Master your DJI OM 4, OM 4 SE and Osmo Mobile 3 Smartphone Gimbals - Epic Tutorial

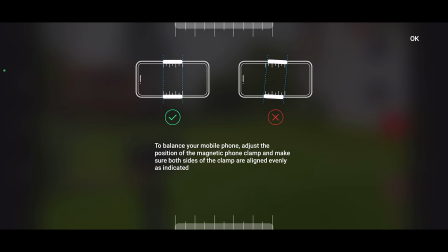(4:07)
And now we get a control to allow us to manually adjust the horizontal angle of the smartphone.
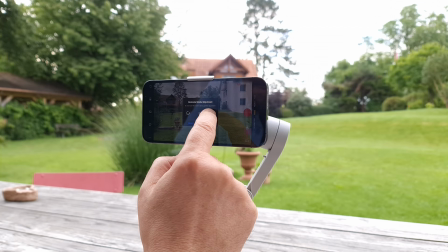(4:14)
You can see I already have my gimbal set to plus 1.3.
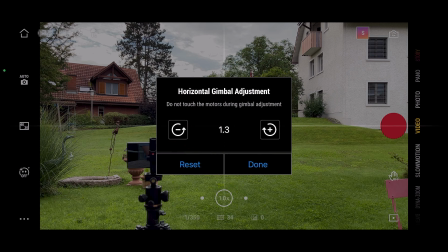(4:19)
That's because I already adjusted this before and it remembers for the next time you use the gimbal, which is really, very useful.
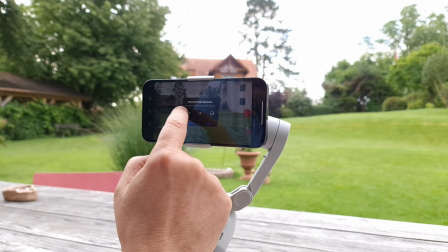(4:27)
So use the two buttons, plus and minus, to get your smartphone perfectly level.
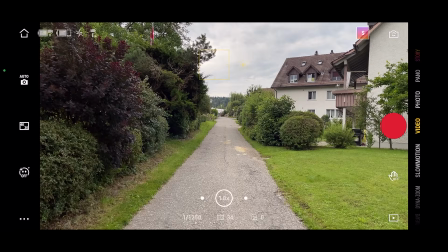(4:32)
Now there is another reason why you might want to use this feature, because as I said, you might be standing on ground which is not exactly level.
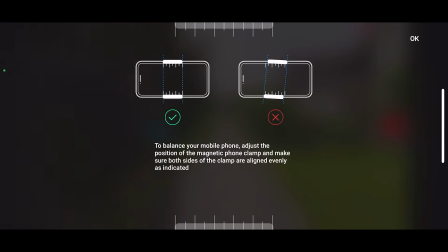(4:39)
But what if you want your smartphone to be at the same angle as the ground?
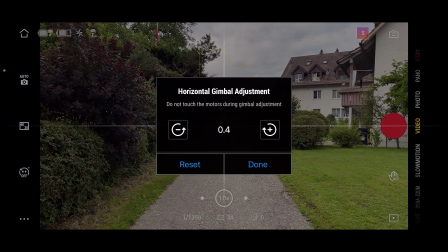(4:43)
So you can use this manual adjustment to align your phone with the unlevel ground.
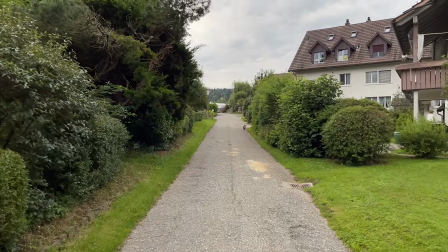(4:49)
And this can also be a creative choice if you think the shot looks better this way. So just tap done when you're happy with the setting. Now here's an OM4 feature I really love.
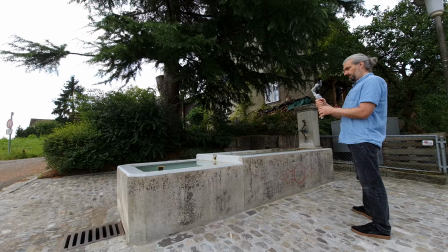(5:01)
This gimbal has a way of moving that is a bit different to other gimbals. If you pan left or right, you might notice that when you stop moving, the gimbal keeps moving and then slows to a stop.
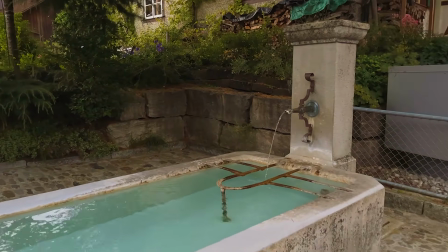(5:12)
This allows you to kind of ease out of the shot, and that looks much nicer than if you suddenly stopped.
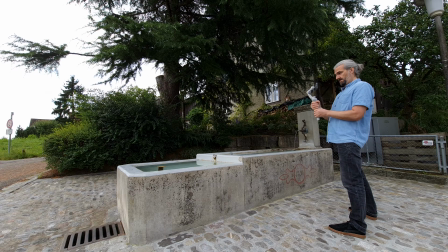(5:19)
However, this does take a little bit of practice to get right sometimes. What we need to do is to stop a little bit before we want the shot to end.
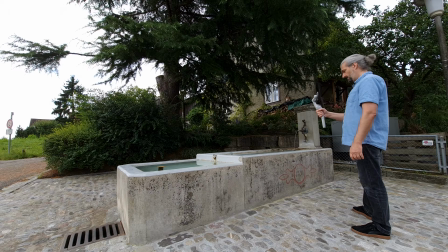(5:28)
For example, if I want to pan and then end on this, I need to stop and then allow the gimbal to ease into that final frame.
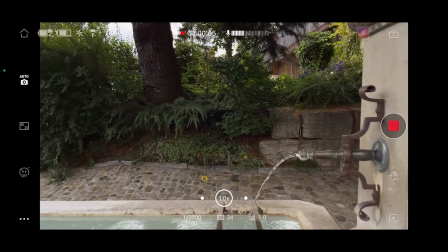(5:37)
And now I let it record a little bit. Remember, don't stop your shots too soon.
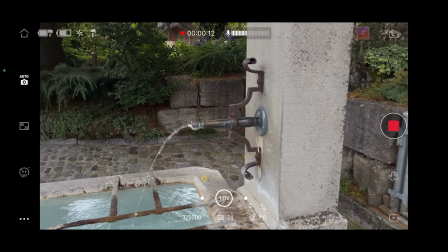(5:42)
Unless you know you definitely will be cutting to the next shot before, just hold a few seconds, count to 3 and then stop recording.
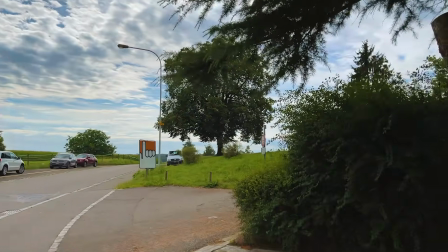(5:49)
Sometimes you might want the gimbal to stop more abruptly, and you can get it to do this as well.
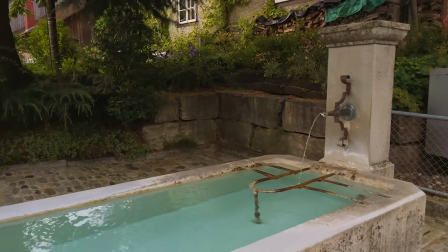(5:55)
So I'll talk about that later though. But first, I want to talk about the different gimbal modes.
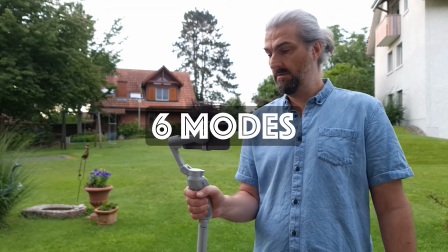(6:03)
If you count sport mode, there's 6 modes which control how the gimbal motors move your smartphone.
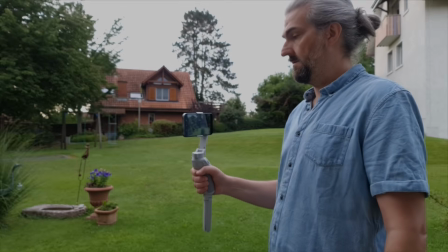(6:10)
The first 2 modes are probably the most useful. Those modes are follow mode and tilt locked mode.
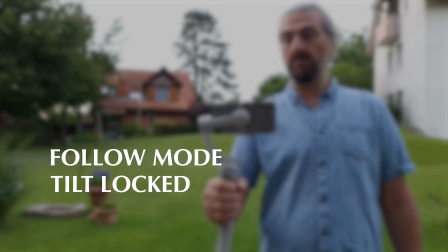(6:17)
I almost always have my OM4 in one of those 2 modes.
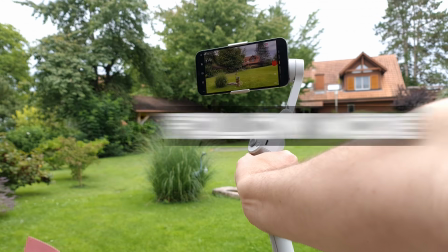(6:21)
In follow mode, the gimbal motors are guided by your movement, but only on the pan and tilt axis.
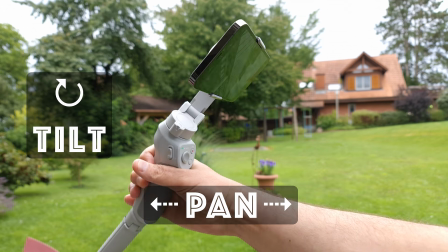(6:28)
That means if I pan left or right, the gimbal follows. If I tilt backwards or forwards, the gimbal follows.
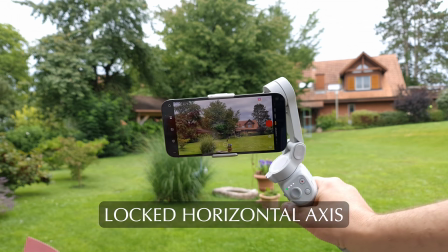(6:34)
But if I roll my wrist like this, the gimbal does not follow. Instead, the gimbal keeps the smartphone level with the horizon.
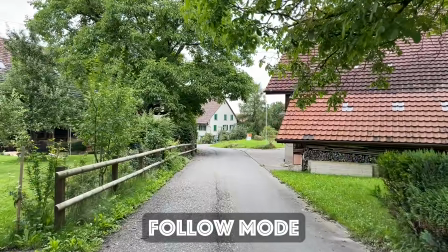(6:42)
This is a very useful mode if you want to keep some flexibility in your movement, but you still want to keep the horizon level.
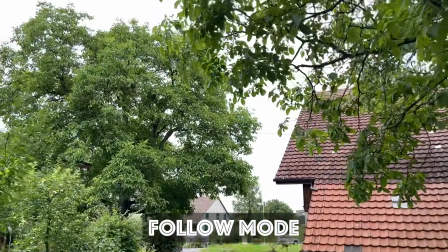(6:49)
If you think about it, follow mode is the most similar to the way people observe the world.
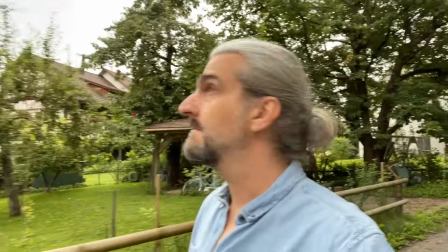(6:55)
When we look around, we generally use the same kind of movements with our head.
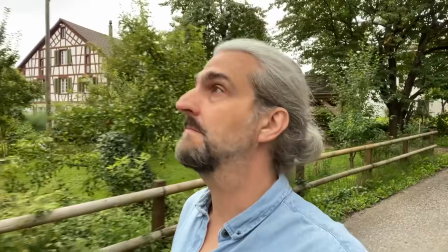(6:59)
We turn left and right, we look up and down, but we rarely tilt our heads to the side.
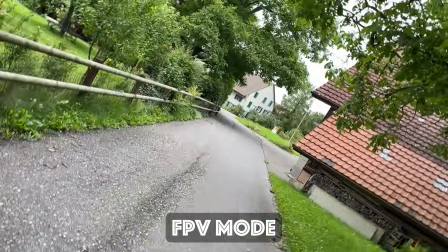(7:04)
And that's why in movies, you rarely see the camera tilt on the horizontal plane. So when might a shot like that be used?
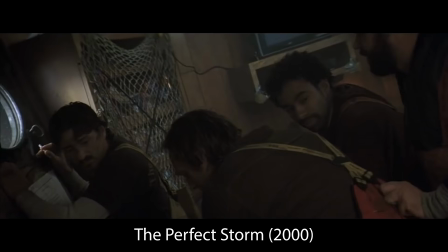(7:11)
Well, when we want to show someone being drunk maybe, or on a ship in rough sea, and the ship is rolling side to side.
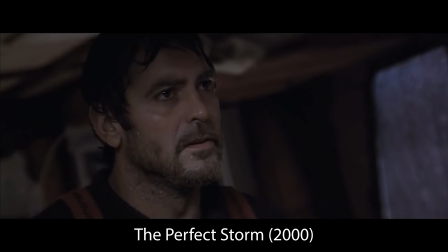(7:19)
The point is, when the camera tilts on the horizontal plane, it makes the viewer feel a bit uneasy.
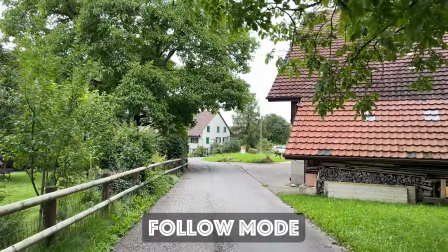(7:25)
So that's why follow mode is a good mode for a good majority of the shots.
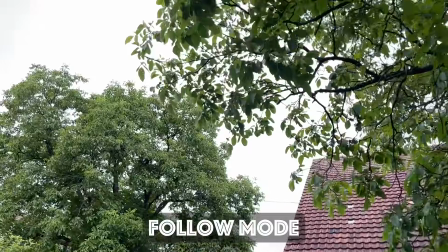(7:29)
It creates the most natural movement, similar to how we observe the world. Tilt locked mode is actually quite similar, so let's look at that next.
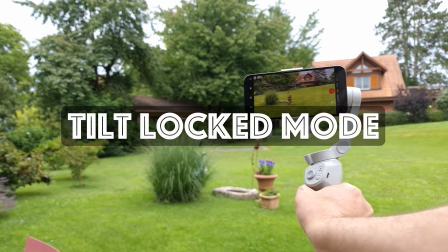(7:39)
In tilt locked mode, the gimbal only follows your pan movements.
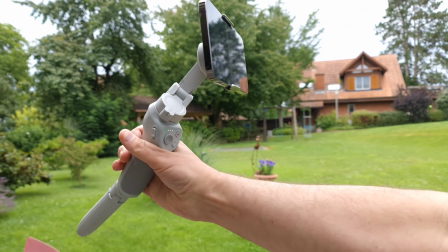(7:44)
And if you tilt the gimbal handle backwards or forwards, it keeps the camera at the same tilt angle.
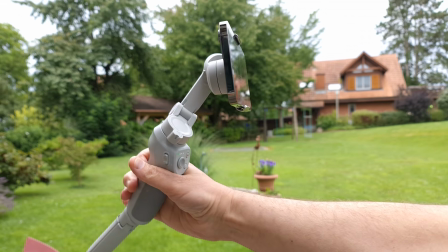(7:50)
That said, one limit of these small gimbals is that it will only lock tilt up to a point.
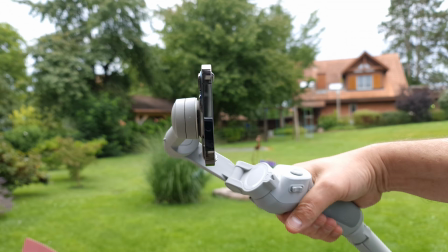(7:56)
So if I keep moving, you will see it eventually does tilt.
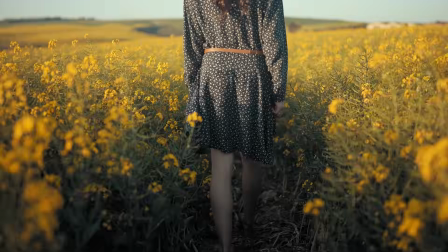(8:00)
But as long as our tilt movement is minimal, it's not going to be a problem. Tilt lock mode is the best mode for simple moving forward or backward shots.
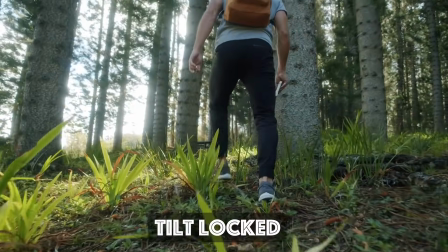(8:08)
For walking shots where you are either tracking a subject or tracking yourself, this is probably the best mode.